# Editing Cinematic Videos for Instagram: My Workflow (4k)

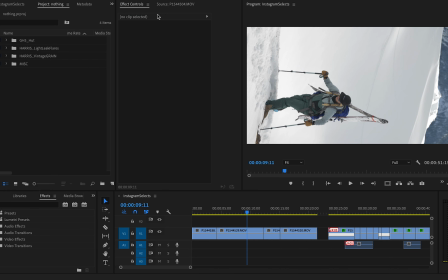So I'll go up, File, New, Sequence, and I will call it
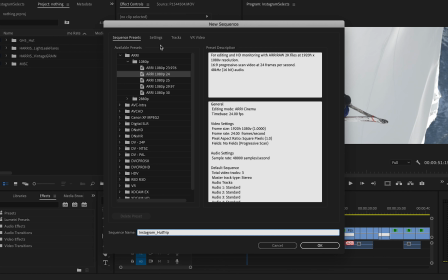Instagram Hut Trip. And then I'll go to Settings, and I'll change the frame size to the max that
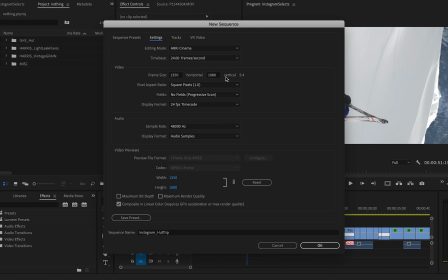Instagram allows, which is 1350 by 1080, so a vertical 5:4. And I will press OK. Make sure that your time base is the same. I shot in 24 frames a second.
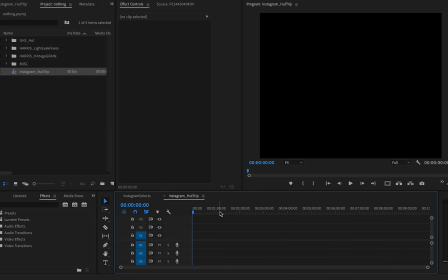And press OK. So now I have my actual
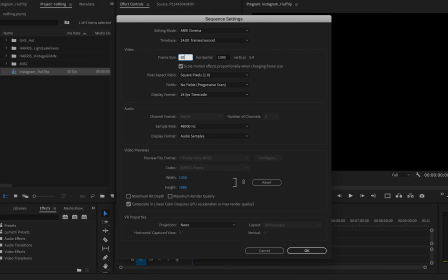sequence. Actually, I think I might have done this backwards here. 1080 by 1350.
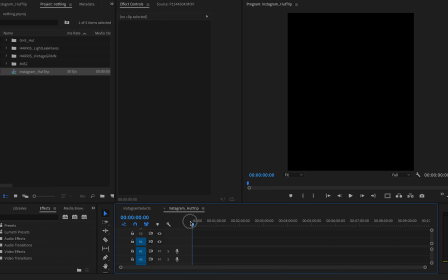That's what we wanted. Sorry, I did that backwards. Then we want this size frame. And now I can just bounce between my selects and my actual Instagram hut video.
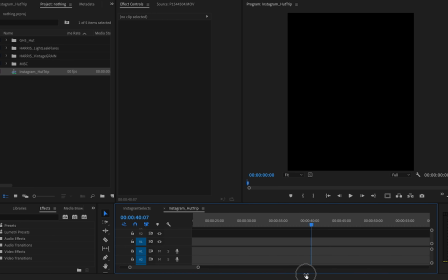and start to piece this thing together. So I'm going to start here.
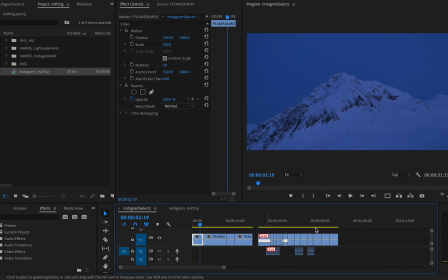I think I want to start with an engaging shot.
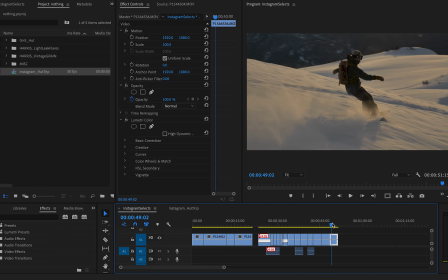As always, like when people are scrolling Instagram, you want to start with something that catches their eye.
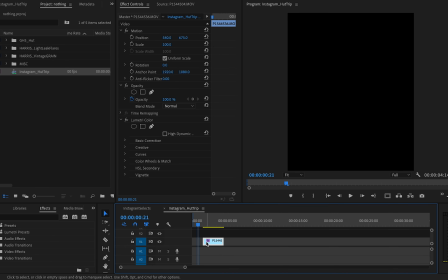Obviously, it seems obvious, but sometimes you forget and you start with one of the more bland shots because you want to save the best shots for later.
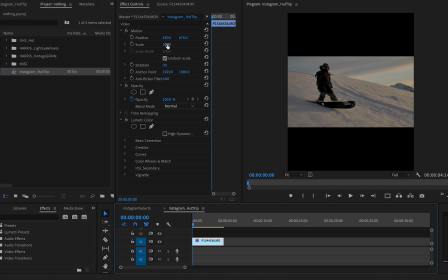But in my opinion, it's worth starting with some of the better shots you have just to grab people and make sure they stick around. So I drag this shot of Callie in right here, boom.
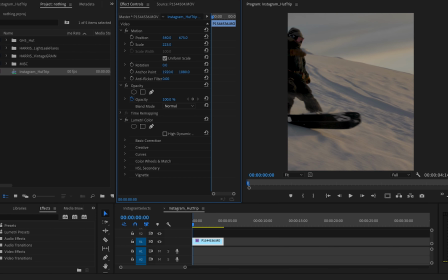And I'm going to want to now scale it up, obviously, because we are in a new dimension, 5:4 vertical.
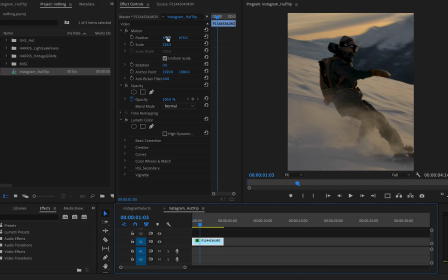And yeah, this is a pretty good shot to start with, and I can reframe now as I want.
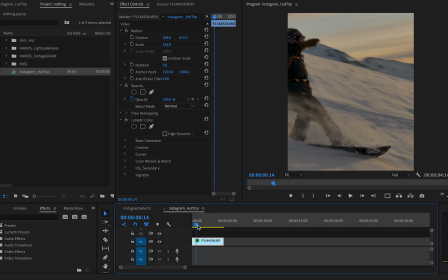So maybe we start it right about here. Drag that.
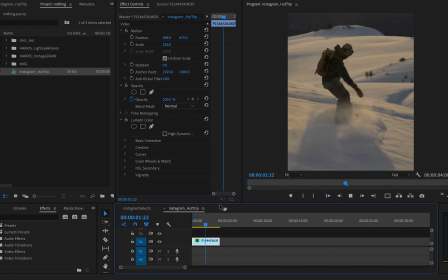Cool, we have our first shot right there. Beautiful shot of Callie just ripping the powder. Ripping. Very nice. And then it's also worth noting music.
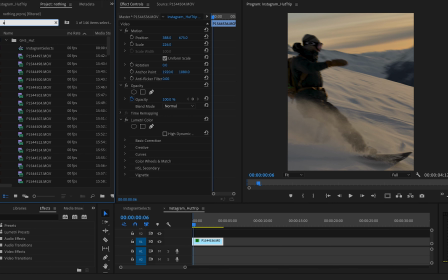I already know what song I'm going to use. I'm going to use a song that I found a long time ago.
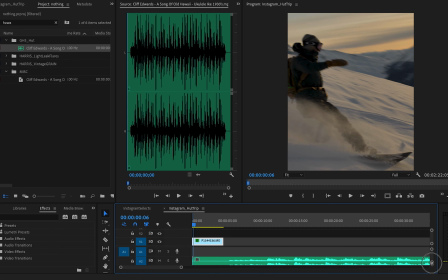And I basically want the vibe of this to be like relaxing and calming.
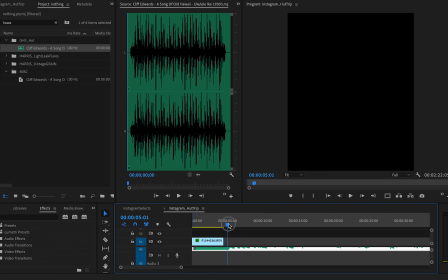And I found the perfect song. I will show you guys right now.
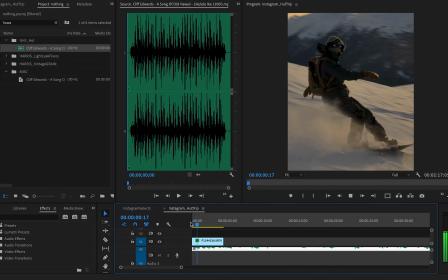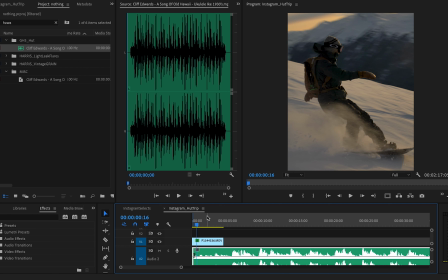There's a Perfect. And yeah, when I'm finding music, I don't mind using copyrighted music if I'm not getting paid for a project. If it's for personal use, I do use copyrighted music on my Instagram all the time. People ask me how. And, if I'm not getting paid, I'm not worried about getting sued.
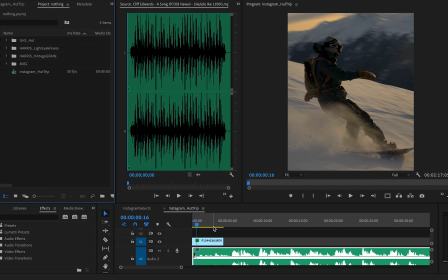That's a personal opinion. Do whatever you feel comfortable doing.
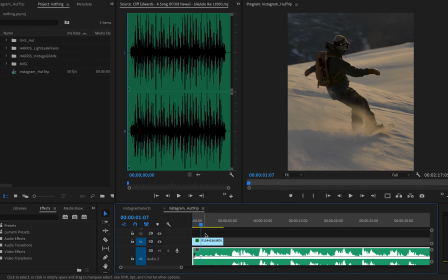So I have this song in place and this beautiful shot of Callie.
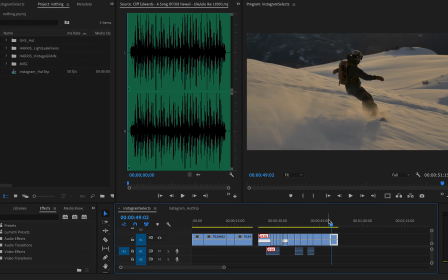And now I'm just going to start to kind of piece the edit together. I want it to go from her snowboarding, so it grabs people's attention.
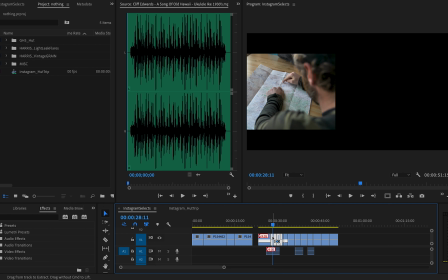And then I'm going to kind of go to these shots I have of us in the hut that we stayed in.
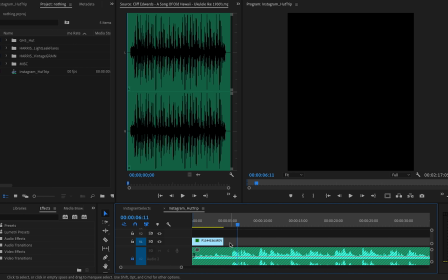I'm going to lock off this audio track here so I don't crush it by anything that I bring in.
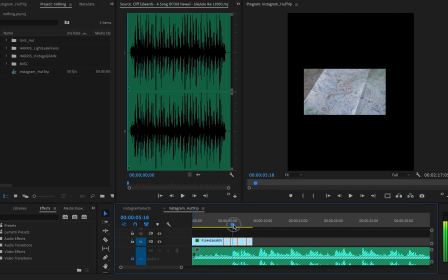I want to cut to basically shots of us in the hut, planning our next moves.
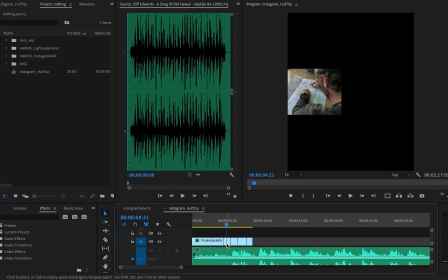So I'll bring these shots in, and then I need to go to the effects panel
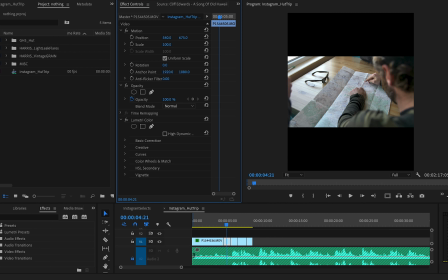and just kind of scale these up to where I want them.
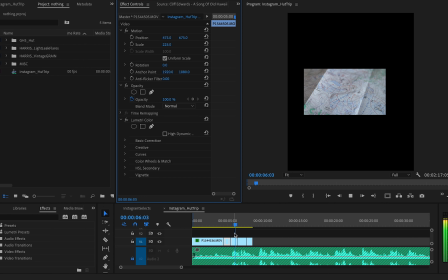It's a nice shot of Tyler looking at the map. Another map shot there.
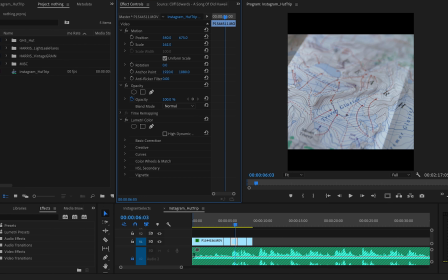Scale it up.
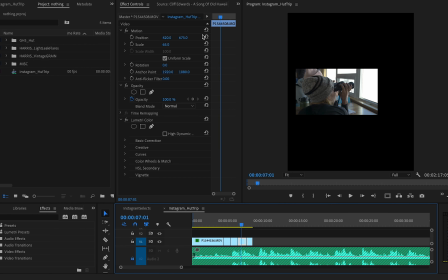Perfect. Shot of Callie scoping some lines from the hut.
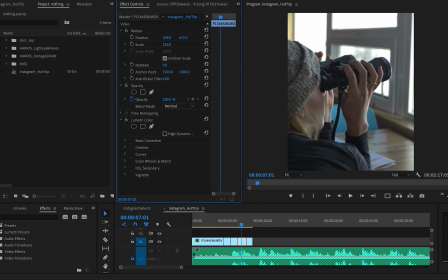Scale up. Move it around. Good.
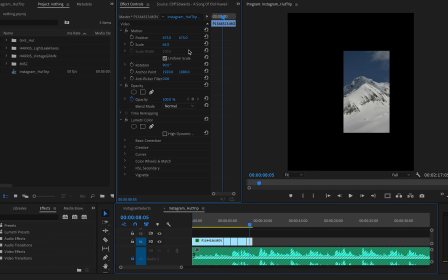And then a shot of what she was looking at.